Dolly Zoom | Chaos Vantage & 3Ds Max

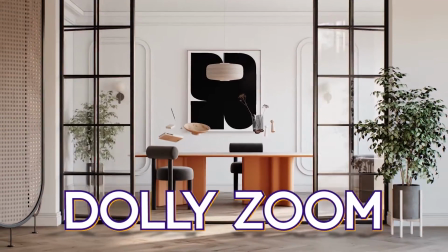Dolly Zoom is one of the most confusing and fascinating camera techniques in history,
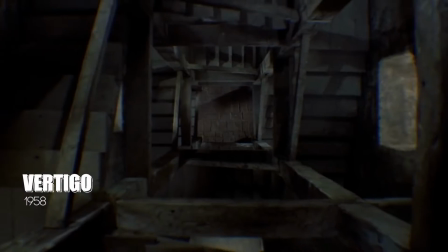and has also been used in some of the most popular films of all time.
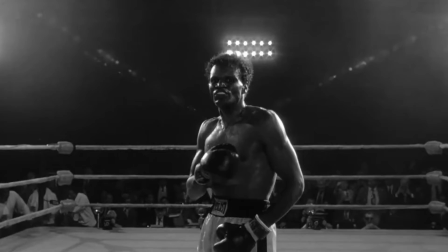One of the reasons for the popularity of this effect is its strange appearance, but the main reason is hidden in its underlying layers.
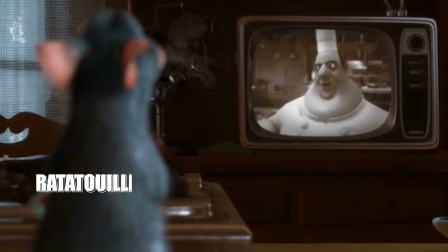By using this effect, you can increase the feeling of a sequence and communicate more with the audience.
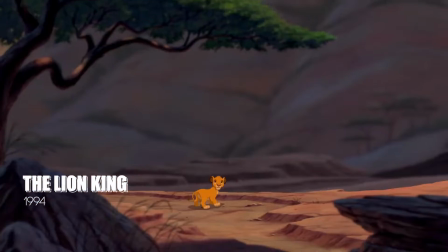In fact, with the help of this technique, the subject is separated from the background, so that you have the greatest impact on the viewer.
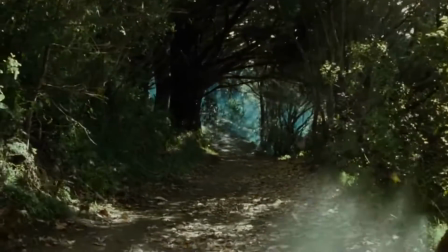It can be used to show a subject in a transcendental way. The sense of experience of taking hallucinogens,
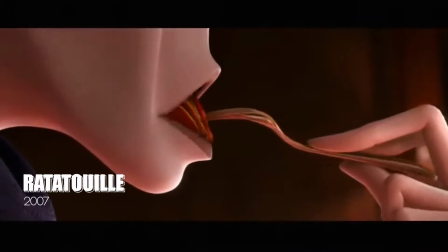or used to transport a viewer from one world to another.
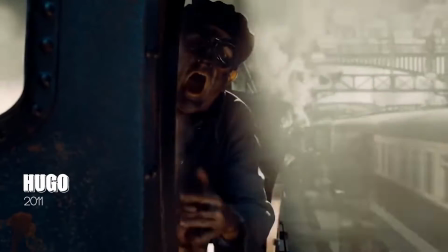In the world of simulation, this technique can be used and impress the audience.
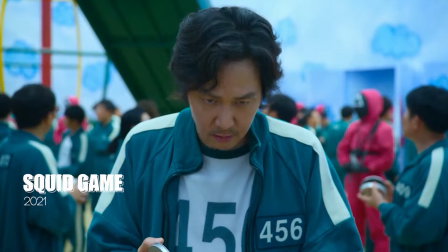In this video, we discuss how to create the Dolly Zoom effect in 3ds Max and Chaos Vantage software.
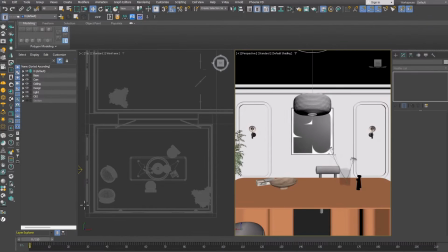Hello, welcome to MIMViz. Here we have a room with a table where the objects on the table move up over time.
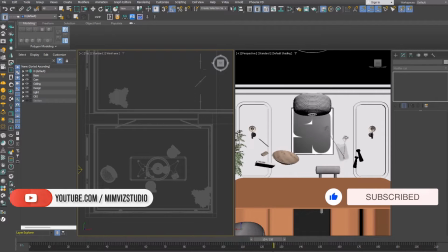I decided to use the Dolly Zoom effect for the suspended objects, to be more attractive.
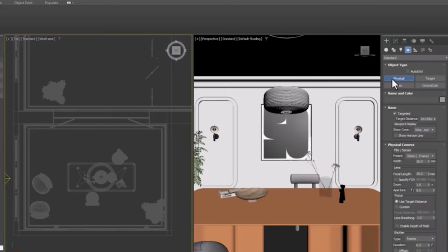First, we need to create a camera through the Create menu. It does not matter whether it is a physical camera or a V-Ray physical camera. It is better to turn off the target first, so that it does not disturb our work.
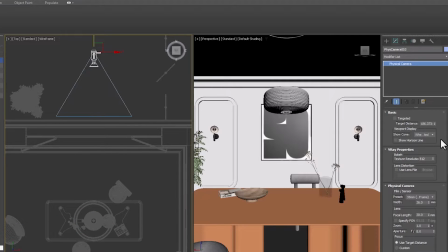We have to align the camera with the table on the x-axis so that it is in the middle of the table.
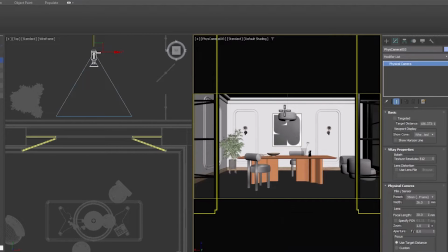We change the perspective view to the camera and move slightly upwards. With the shortcut Shift and F, we can see the camera frame. We chose a wide lens.
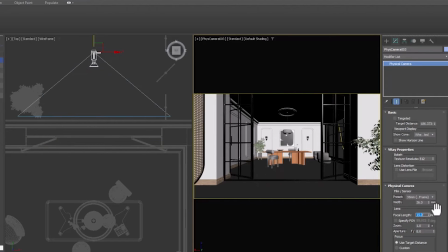The number 15 is suitable. Now we activate the guidelines for a more accurate result.
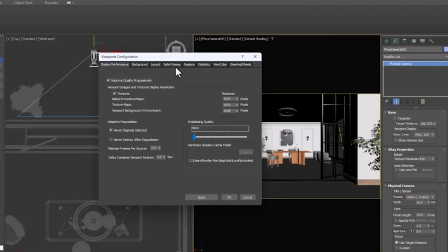From this path, we activate the Action Safe option.
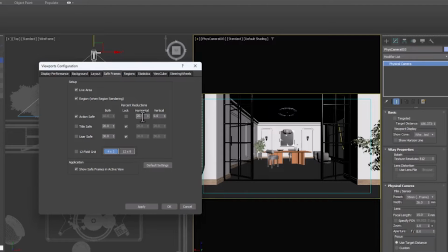We play with the numbers so that the guidelines are the same as the door lines.
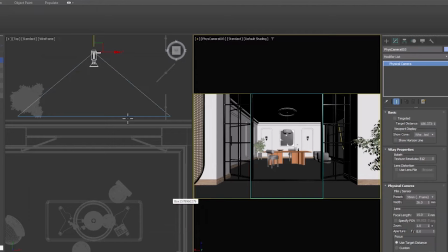Guidelines should stay in a fixed place in both lenses.
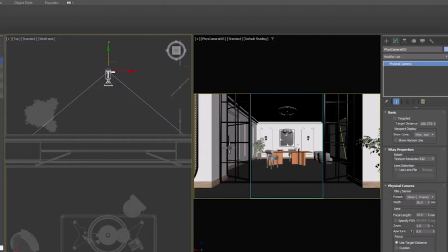Now we have to animate the camera.
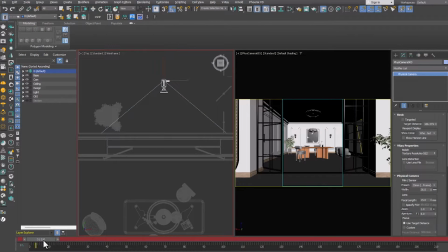We activate the auto key option and place this strip in the last frame. Now, by choosing a telephoto lens with a number of 140,
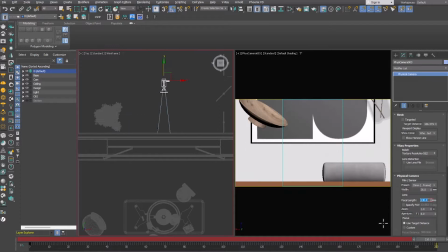we move the camera back to a certain extent so that the guidelines are the same as the door lines.
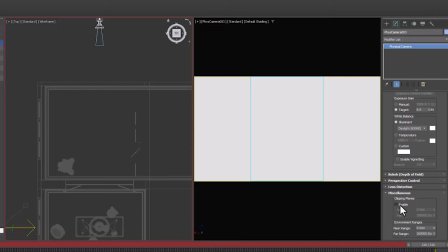To solve the problem of not seeing the image, it is enough to make the crop as needed in the camera settings.
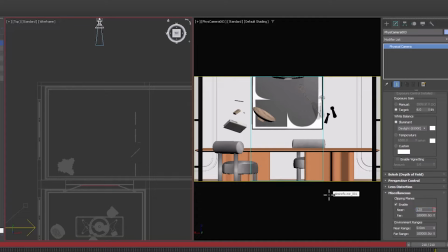We play with numbers to get the desired result.
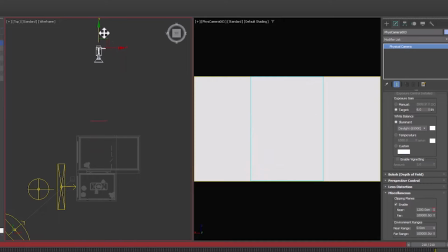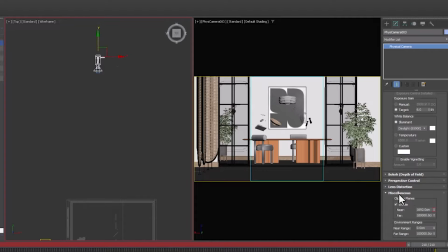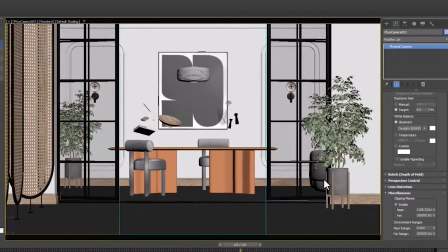As we can see, gradually the distance between the objects decreases and compression is created,
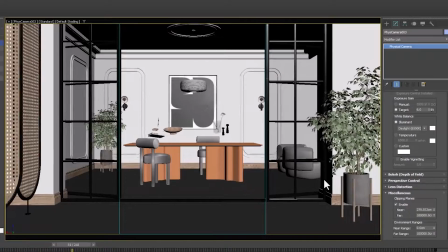and the focus on the table increases.
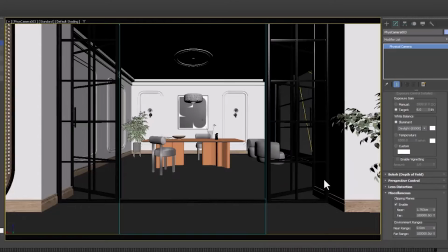It is also possible to do the opposite and move from the telelens to the wide lens.
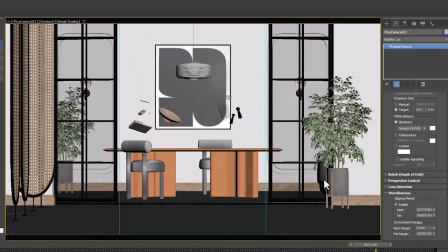The method of conversion should be specified according to the scenario and need.
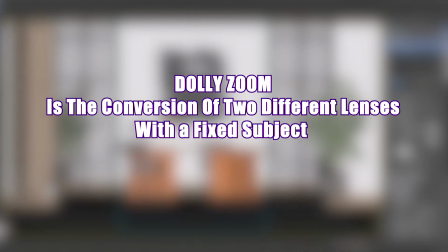So we can conclude that Dolly Zoom is the conversion of two different lenses with a fixed subject.
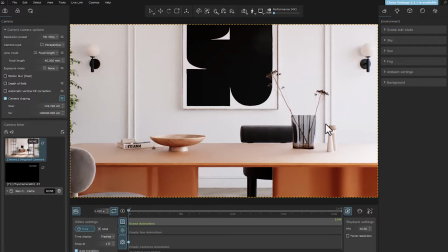Let's go inside the Vantage software to see how to create it in this.